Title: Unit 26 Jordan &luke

we go. Right, an author is often a director has a unique or personal style that they put into like each of their films. They use their style throughout, and the audience should be able to notice like it's their movie straight away from certain things. Our author is Peter Jackson. Can prove he's an author through his cinematic style. He uses a lot of shot and angle variation, and in like different scenes, and he uses that. His purpose for that is like to make his post production a lot easier. This has been proved in Lord of the Rings battle scenes and in Heavenly Creatures. These are screenshots. Mm-hmm. Alright, the first one is Bad Taste.
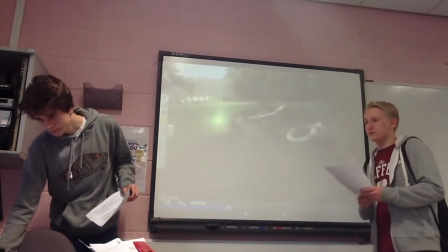(1:14)
And it's in this scene.
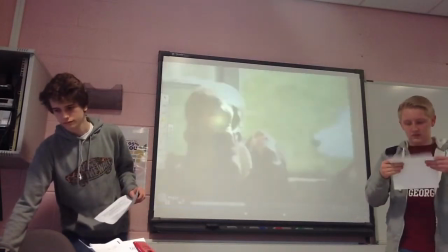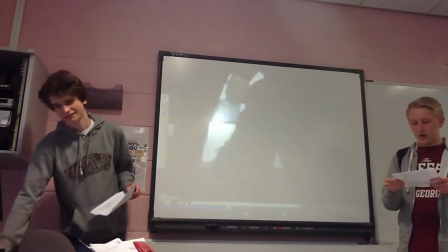(1:24)
This scene uses it's like it's comedy to show, like shown through the when you shot the sheep blow up.
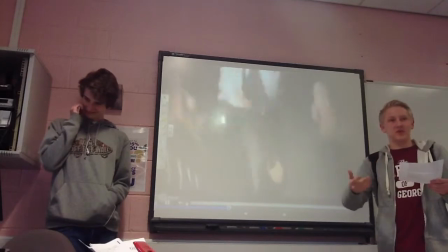(1:33)
Then it's shown as like in a comedic way, and especially on the diegetic sound, just as the sheep's getting blown up, you say the bar and then it suddenly boom. And also this makes the audience feel, well, they could feel sorry for the sheep, and but also it's like it's showing, it could be like a serious scene, like because they're shooting at each other, and like a fighting scene, and it makes them feel like not happy, but like not as anxious and scared for the characters and stuff, and also the audience could sort of feel sorry for the alien thing, because the costume of its like ripped suit, the ripped clothes he's wearing, and also the costume of the man wearing the all black, it might give the audience the impression that the alien's like being hunted. And this can relates to the non-diegetic soundtrack in the scene, because it's quite upbeat and it's got a fast tempo, and it makes the scene more exciting and makes the audience want to watch it more, like stay in to watch it, see what happens next.
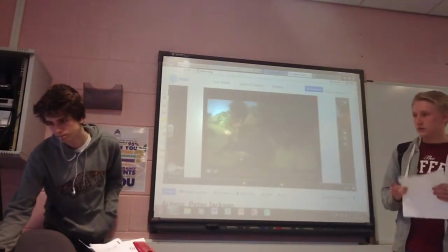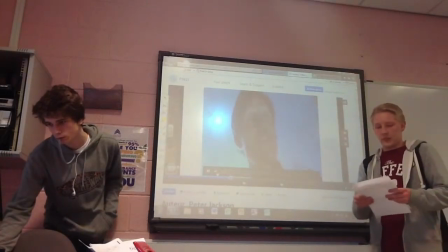(3:13) Party's over.
And in this bit,
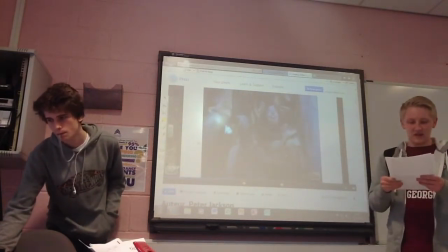(3:17)
like the facial expression of him, it makes in the start of the scene, like his facial expression,
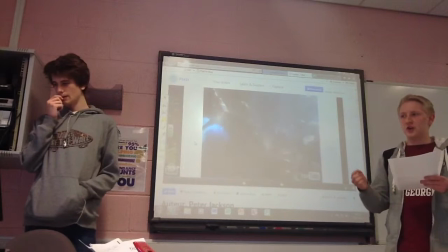(3:26)
it makes it seem like he's enjoying what he's doing a little bit too much,
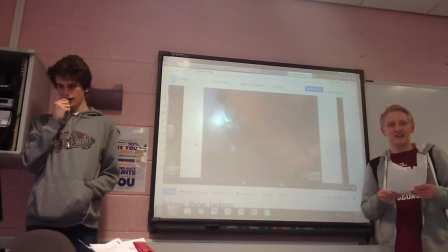(3:29)
and it makes the audience question like his sanity, really, like if he could be a bit of a nutter, really.
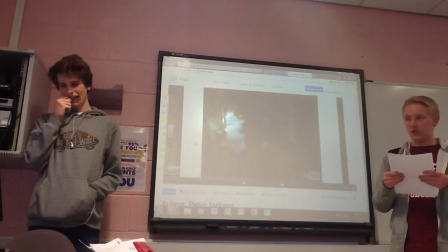(3:37)
And also it's quite a gruesome scene,
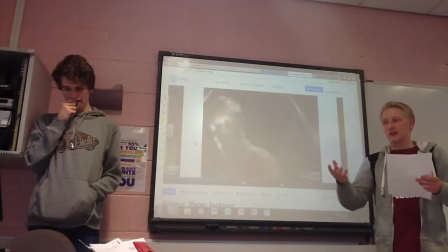(3:42)
but it's shown like again like a slapstick comedy way,
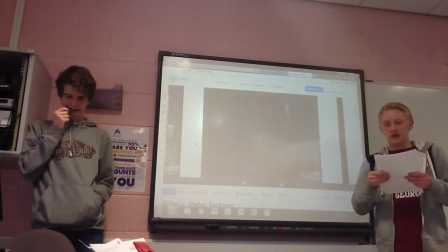(3:47)
and to make not like, instead of the audience like looking away in disgust and to the gruesome and the goriness of it, it makes them want to watch it more, because it's shown quite a light-hearted way,
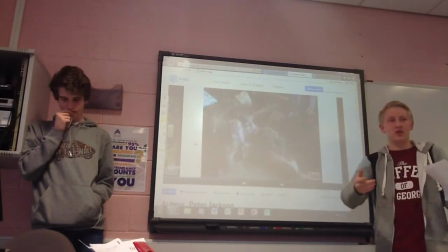(4:03)
because like the head sliding around the floor. I mean, he's cutting them up and all the props of the body parts are flying around,
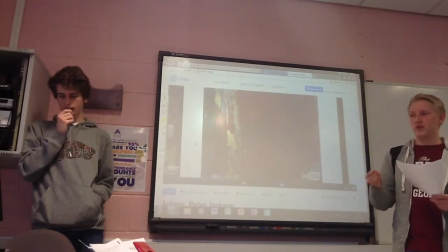(4:12)
but it's shown to be quite funny, because instead of, you'd laugh more than look away.
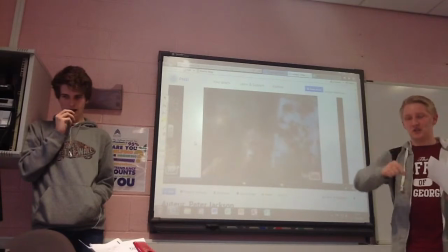(4:17)
And then also in this scene where she puts her head in the blender, it's still moved around and still looking about.
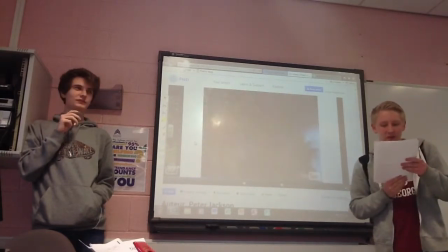(4:26)
And
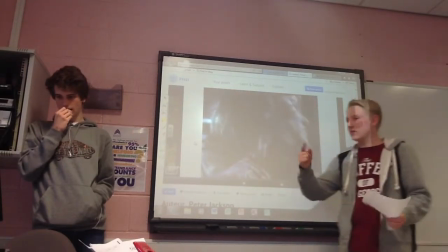(4:35)
you just take it back to the start again and put the sound
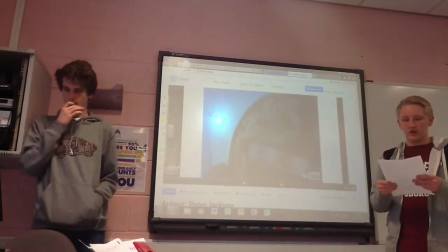(4:41)
on. Also, this way,
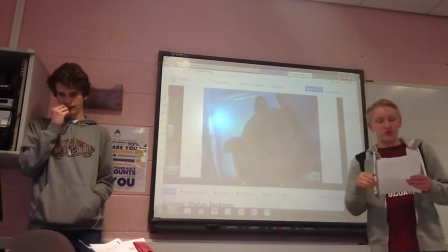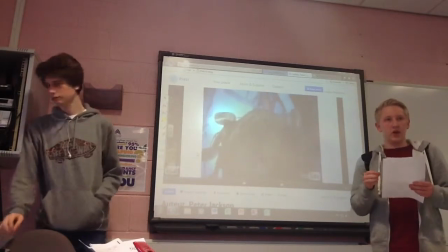(4:47)
Turn it down a little bit, because
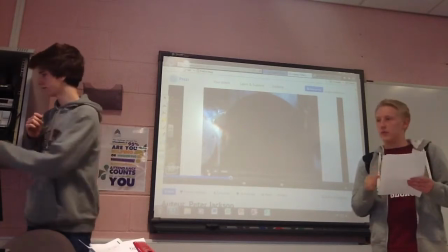(4:50)
I can't hear you. Orchestral, and it's On that middle one, if you just turn it down a little bit, I just can't hear you as you talk over it,
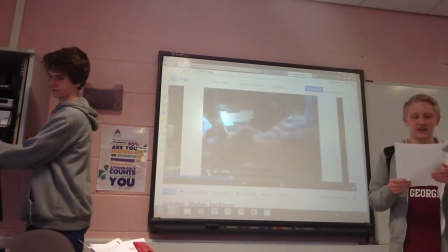(4:57)
because the speakers are above your head. Yeah. It's like a slow pacing, it sort of builds up to like tension in the scene.
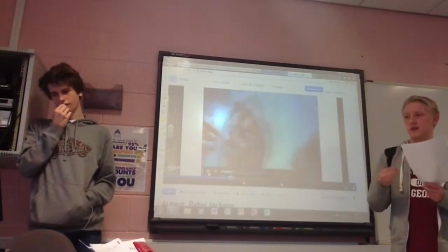(5:06)
And this makes the audience feel tense and scared.
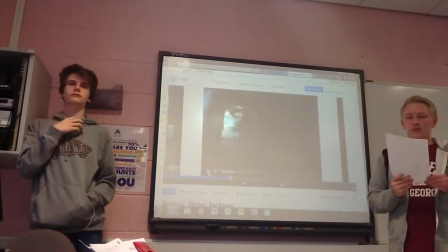(5:12)
And also,
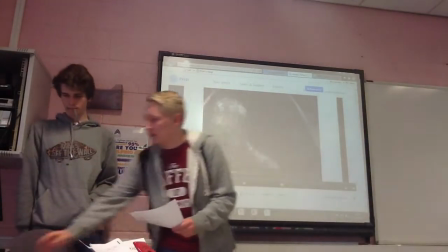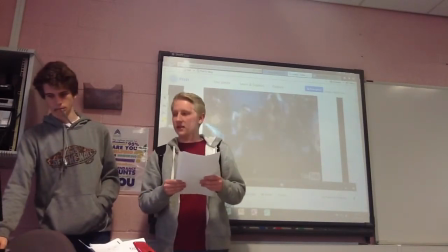(5:22)
the music changes to more of a.
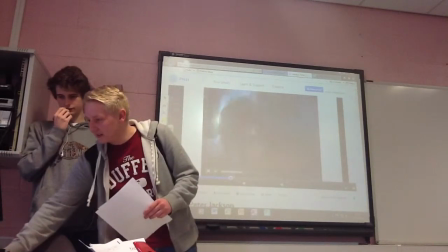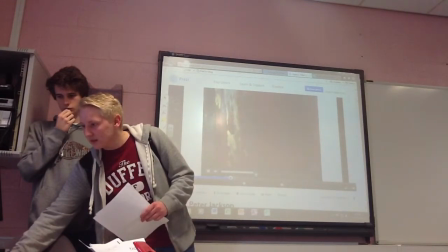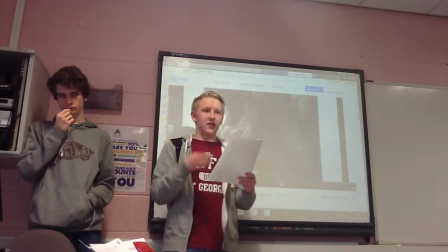(5:42)
It changes to a more upbeat, what's the word,
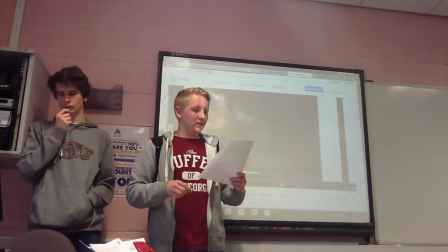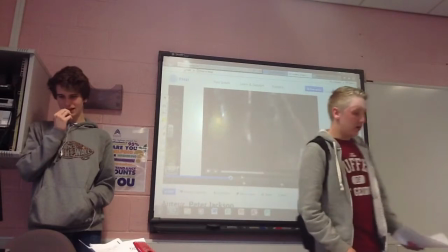(5:53)
yeah, it's more upbeat anyway. It's sort of, it changes the audience's feelings because
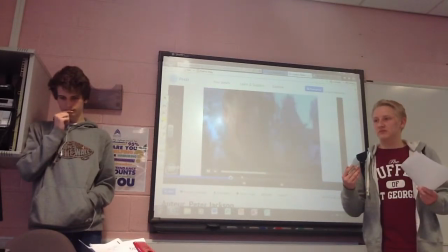(6:01)
it's quite a joy, like a happy song. Yeah.
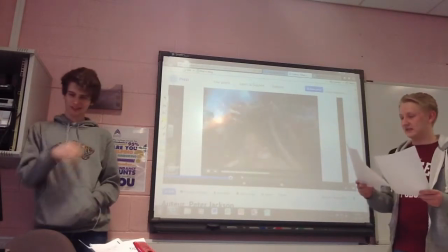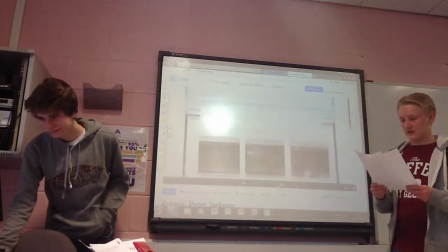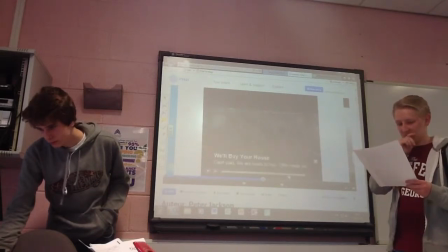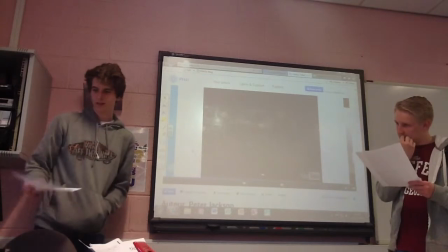(6:28)
This one of Lord of the Rings.
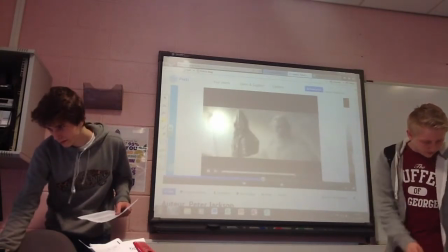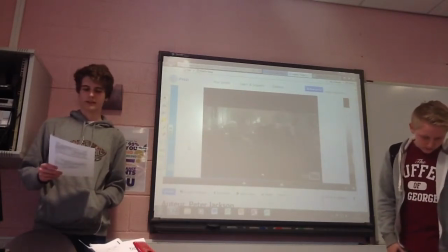(6:38)
There's like a wide shot of the beginning of the battle, and it makes the audience prepared for like the battle that's going to happen. It uses a high angle with fast tracking, like going upwards, and it's very fluid
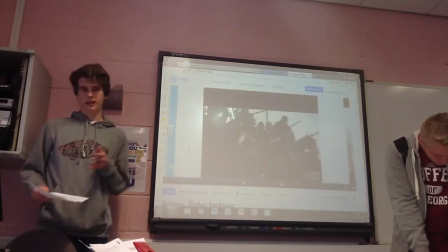(6:52)
to show like the good side at the highest point, and it makes the audience feel positive about the fight, like it's going to go well, and it helps them to root for him as like they force down on the enemy.
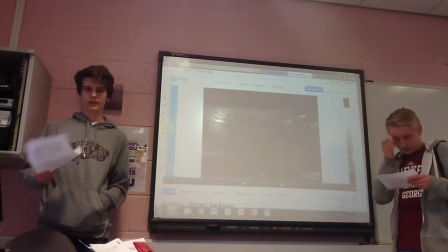(7:05)
The fluidity makes the audience feel relieved about it, and that it'll turn out well for the good side.
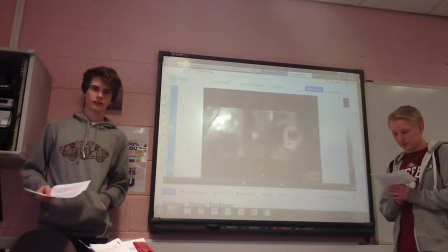(7:13)
The low-key lighting is used to show like the cruel nature of the fighting and battle, and that death will happen. And
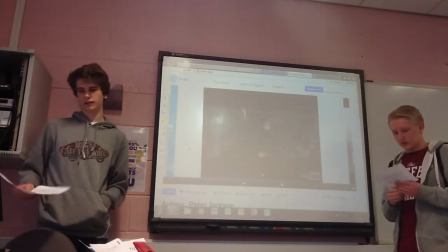(7:25)
this scene proves the point of Peter Jackson's cinematic style with like the huge shot variation and angles. There is non-diegetic music,
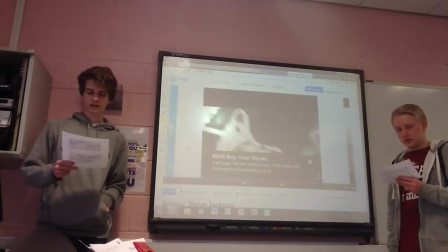(7:37)
and which has a low to high pitch, and volume rises quickly as the battle comes closer. This makes the audience tense but prepared. There's a lot of vocals used, which makes the audience feel like quite glorious in a sense about the fight,
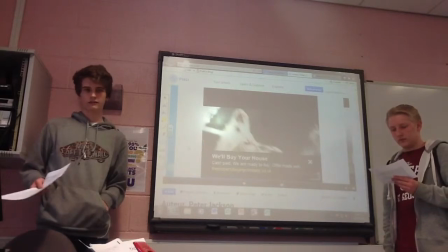(7:53)
and that they're like going to victory alongside them. There's also diegetic sound of dialogue for the king, which proves the glorious point and makes the audience like honourable and like they're serving the purpose with them.
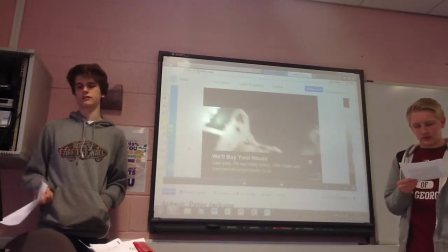(8:09)
And there's diegetic Foley sounds of like the horses and sword fighting to make the battle more realistic.